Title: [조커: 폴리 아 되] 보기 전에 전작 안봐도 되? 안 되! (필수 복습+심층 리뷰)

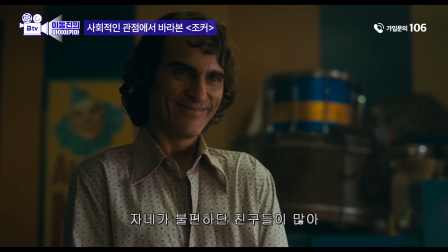(15:46)
초반에 보게 되면 아서가 회사로부터 해고를 당한 다음에
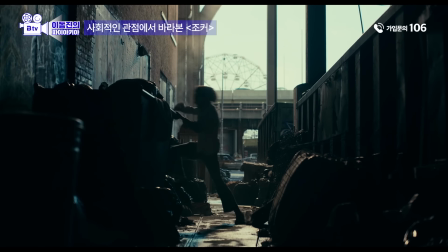(15:51)
쓰레기를 바지가 발로 차면서 화풀이를 하는 장면이 나오게 되는데 그것조차 제대로 되지 않아서 넘어져서 그 쓰레기들 사이에서 망인 사실에서 앉아있는 모습이 있습니다
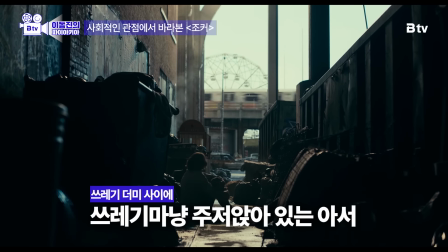(16:00)
다시 말하면 말 그대로 쓰레기들 사이에 아서가 쓰레기가 되어 있는 모습이고 사회적인 능력이 박탈된 상황에서 일종의 노동 현장에서의 쓰레기처럼 영화에서 위치 매김된다는 면에서 사실은 영화에서
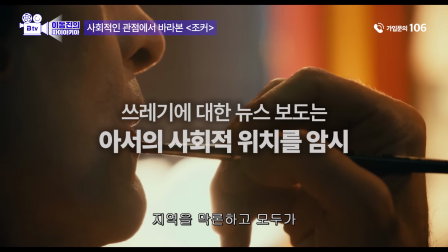(16:14)
이 쓰레기에 관한 초반의 뉴스는 아서의 상황을 그대로 코멘트하는 부분이라는 것이죠. 그렇게 지독하게도 쓰레기에 비유될 뿐만 아니라 사실은 아서가 극중에서 보여주는 몇 가지 행동들도 이와 관련해서 굉장히 의미심장하게 보인다라고 말씀드릴 수 있습니다. 대표적으로 어떤 것인가 하면 중간에 굉장히 스스로가 박탈감이나 힘든 그런 상황 속에 놓여서 냉장고 안에 모든
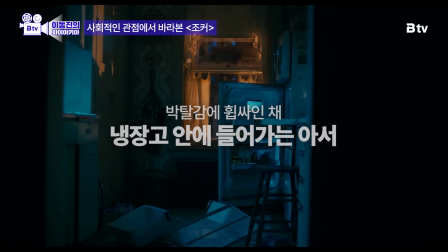(16:36)
음식을 꺼내게 되고 냉장고 속에 안에 들어가서 문을 닫는 그런 아서의 기이한 행동을 보여주는 굉장히 짤막한 장면이 있습니다.
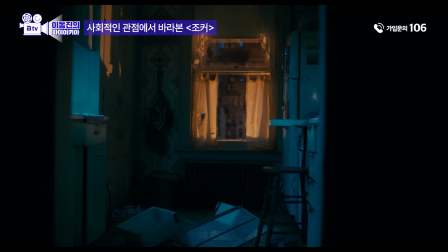(16:44)
이 장면에서 냉장고 안에 음식을 끄집어내고 아서가 들어가는 행위 자체는 그 자체로 굉장히 기이한 행동이지만 다시 한편 그가 냉장고에 들어가는 것은 음식을 꺼내고 냉장고에 들어가는 것이기 때문에 사실상 본인이 상할 것을 두려워하는 그런 상황인 것이죠. 그러니까 냉장고에 들어가서 냉장고 속에 웅크리고 있다는 것은 본인이 상하고 있는 그런 상황을 막기 위해서 냉장고가 필요하다는 것이고요.
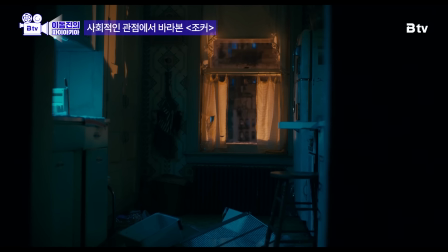(17:07)
이렇게 본다면 냉장고 속에 들어가 있는 그의 모습은 사실상 망상에 사로잡혀서 거짓된 현실 속에서
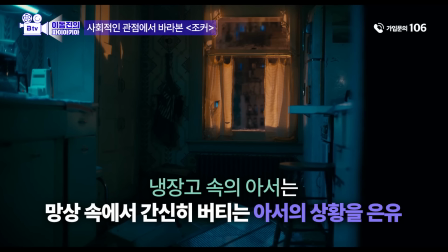(17:13)
스스로를 간신히 버티고 있는 그런 아서의 상황에 대한 시각적인 은유다 이렇게 볼 수가 있겠죠. 더군다나 아서가 극 중에서 망해가는 뮤직샵의 물건들을 팔기 위해서 떠리세일을
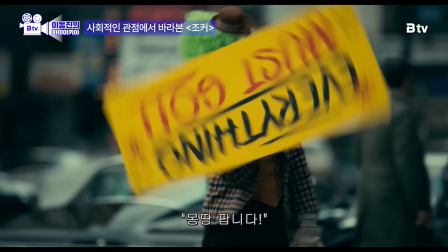(17:26)
하는 그런 간판을 돌리면서 행인들에게 홍보하는 그런 아르바이트를 하는 것이 초반에 펼쳐지게 되는데 그 끝에서
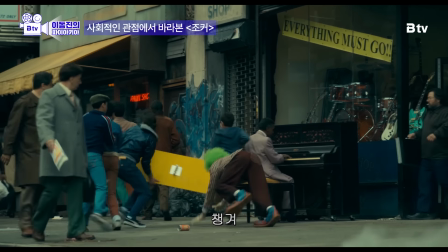(17:33)
이제 아이들이 그 간판을 뺏어서 부수고 그리고 또 아서를 공격해서 때리는 그런 장면 때문에 그 아르바이트는 성공하지 못하죠 어찌 됐든 그 아르바이트에서 그가 홍보하려고 했던 것은 한 강의가 망해서 싸게
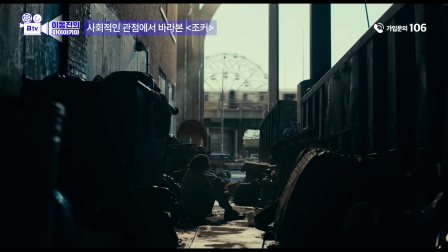(17:47)
판다라는 것을 홍보하는 것입니다 그러니까 영화 속에서 쓰레기로 지칭되는 것은 바로 이 주인공이 시각적으로 아서가 그 자리에 위치하는 것이기도
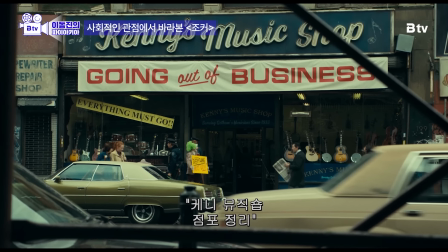(17:56)
하지만 뮤직샵이 폐업을 한다든지 사는 음식들의 비유가 된다든지 폭도들에 대한 언론에서의 질타랑 사실은 관련이 있는 것이죠.
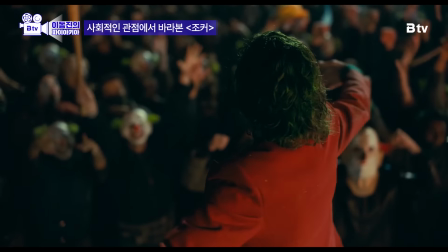(18:04)
그러니까 이 영화는 아서플렉이라는 한 명의 조커를 다루는 것처럼 보이지만 사실은 아서플렉으로 촉발된 수많은 조커들을 다루고 있다. 이렇게 볼 수 있습니다. 범죄를 저지르기 전에 아서는 사실은 사회로부터 보호를 받아야 되는 사람입니다. 왜냐하면 그를 둘러싼 모든 환경 속으로부터 학대를 받고 제대로 배려받지 못했던 사람이기 때문인 것인데요. 예를 들어서 집안에서는 양부가 그를 어린 시절에 수시로 때렸습니다.
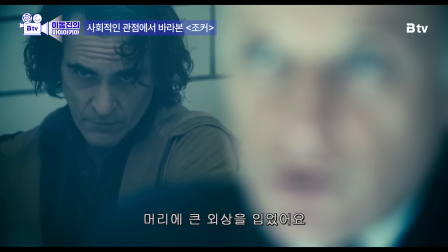(18:30)
때리기도 하고 라디에이터 같은 데서 지지기도 하고 그런 것 때문에 머리에 충격을 받아서 사실상 이 머리 속에서
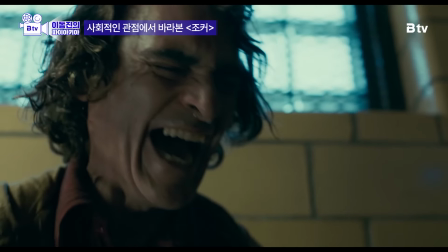(18:37)
어떤 이상을 일으키는 바람에 울 수가 없고 어떤 상황이 되면 웃음이 터져 나오는 그런 끔찍한 질병에 시달리게 됐던 것인데요. 그 모든 상황에서 자기를 지켜줘야 될 어머니는 또 그 모든 상황을 방관함으로 인해서 아동학대의 공범이 되는 그런 역할까지 하게 되었죠. 집안에서만 그런 것이 아니라 바깥에서 자기가 어쩔 수 없이 질병의 결과로 웃음이 터져 나올 때 그것을 이해해주는 어른은 영화 속에서 존재하지 않습니다.
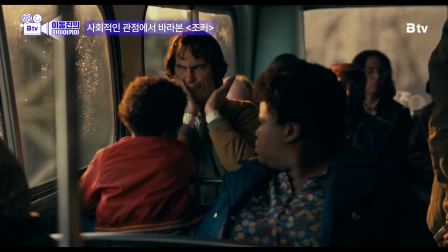(19:01)
버스 안에서 어떤 아이를 향해서 웃기려고 했을 때 어머니였던 또 다른 승객이 보여주는 굉장히 싸늘한 태도라든지 혹은 집에 돌아와서 굉장히 끔찍한 마음에 혼자서
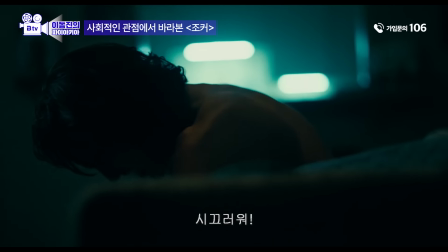(19:12)
웃음 속에서 조절하지 못해서 마구 웃게 될 때 옆집에서 시끄럽다고 소리를 지르는 장면이라든지 이런 식으로 공동체라든지 혹은 이웃으로부터도 그런 따뜻한 배를 전혀 받지 못하죠. 정부나 사회도 마찬가지입니다. 영화 속에서 보면 시의 어떤 복지 예산을 가지고 이런 질환을 치료하기 위해서 상담도 하고 약도 먹어야 되는 상황인데 시에서는 그런 예산을 대폭 줄이게 되죠.
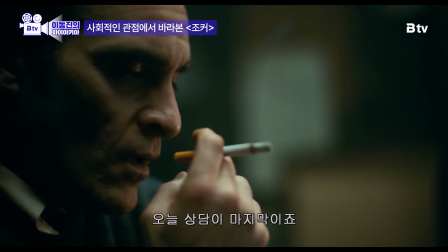(19:36)
그래서 병원조차 제대로 갈 수 없는 상황에 몰리게 됩니다. 모든 것이 겹쳐져서 집안으로부터나 극중의 어떤 커뮤니티로부터나 아니면 정부나 사회로부터 그는 제대로 된 배려를 받지 못하죠. 그리고 최소한의 배려를 받지 못해서 그는 점점점 더 악화가 되는 상황이 초반에 집중적으로 펼쳐지게 되죠.